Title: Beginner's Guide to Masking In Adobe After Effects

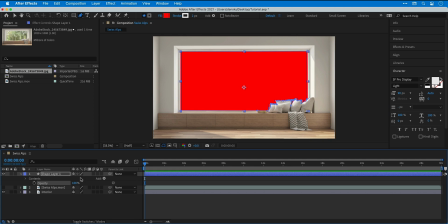4:04 We can now bring the opacity back up to 100%, and then I can right click the layer and give this a name.
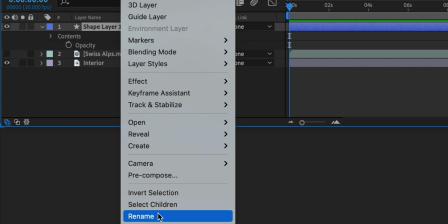4:10 So I'm going to call this Shape Mask,
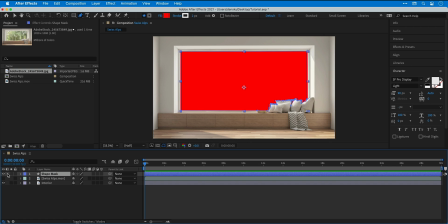4:15 and I can collapse those options, and I can actually hide this layer. Now I'm going to turn on the video footage layer.
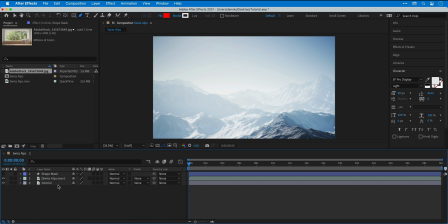4:22 And then from the bottom left corner, select the second icon in, and you can see this expands the layers panel, revealing the track matte options.
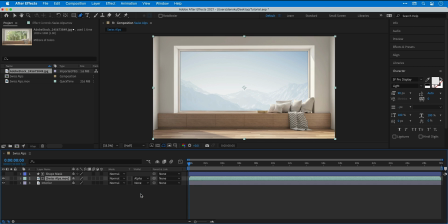4:29 So if I click this, I can select alpha matte or alpha inverted, depending on what you're going for. Nope, that's wrong. Alpha matte was right. And what this is doing is using the layer directly above it as a mask, which is the shape we created with the pen tool. And similarly as before, we can play this and see the footage playing in the space where the window used to be.
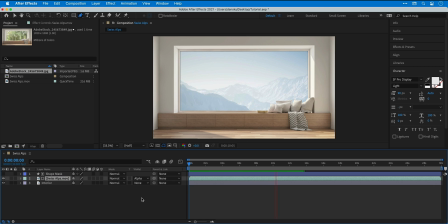However, the difference being now is that I can select the video footage layer, Press P and adjust the position, and this doesn't change the position of the mask.
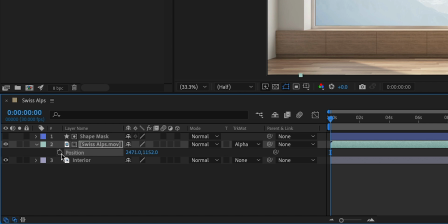5:06 So next I'm going to click the stopwatch for position. You can see this adds a keyframe to the timeline.
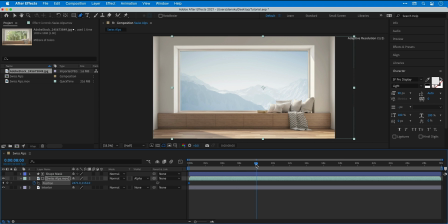5:14 And then I can scrub forward a few seconds and then go back and adjust the position. You can see I'm moving this from right to left, so as the transition plays out, it's going to simulate a panning effect.
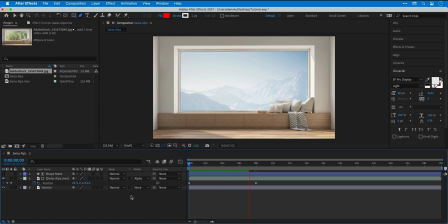5:30 So that's pretty cool, and the mask stays exactly where it is. Let's click the stopwatch icon to remove those keyframes. Now, the beauty of this technique is that if I want to link the mask to the video footage, I can do that by parenting one layer to another. And now you can see that the mask is paired to the video footage, so if I move the footage around, the mask moves with it.
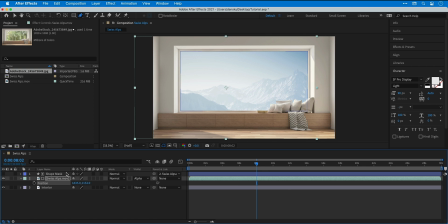5:49 And those are some of the easiest and most commonly used masking techniques in After Effects.
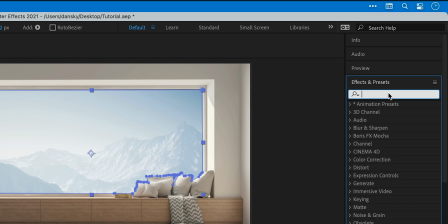5:53 Now I'm going to go to Effects and Presets and search for Gaussian Blur.
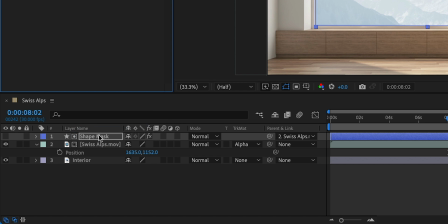5:58 And I'm going to drag this onto the mask, and this is a little bit of a hack to simulate that feathering that we were able to add with the first masking technique.
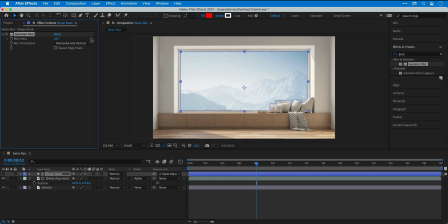6:06 So let's crank up the blur, and you can see by doing that, it's going to slightly soften the edges. So there we go, that's a pretty nifty trick if you ever need to add a bit of feathering to a custom mask. Let's remove that Gaussian blur effect for now.
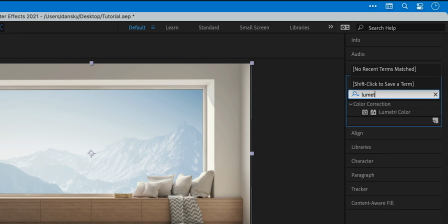6:18 And again, from Effects and Presets, let's search for Lumetri. I'm going to drag this onto the still image.
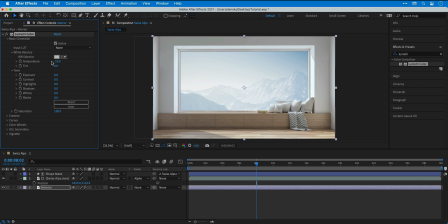6:27 And then from the Effect Controls panel, I'm going to play around with the settings. The goal here is to make the original image match the video footage a little bit more.
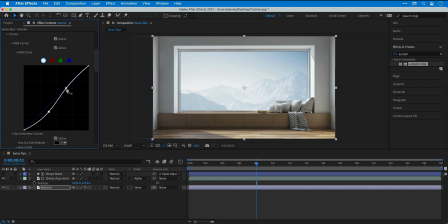6:35 So you can see I'm playing around with the curves here to introduce a little bit more contrast, and I'm also going to make the still image look a bit cooler. This is going to help it blend with the mountainscape in the background. So, pretty simple, yet effective. And now we can scrub back to the beginning and give this a play.
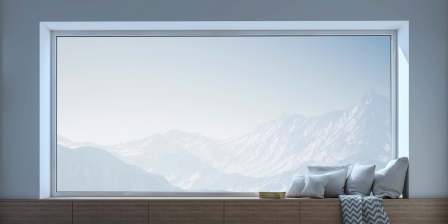6:51 And there we go, there's two different techniques for masking and also a fun way to combine photos with video and After Effects. And there we go, that wraps up the video. So if you enjoyed this one, you can subscribe for more, ring the bell for notifications, and I'll see you next time.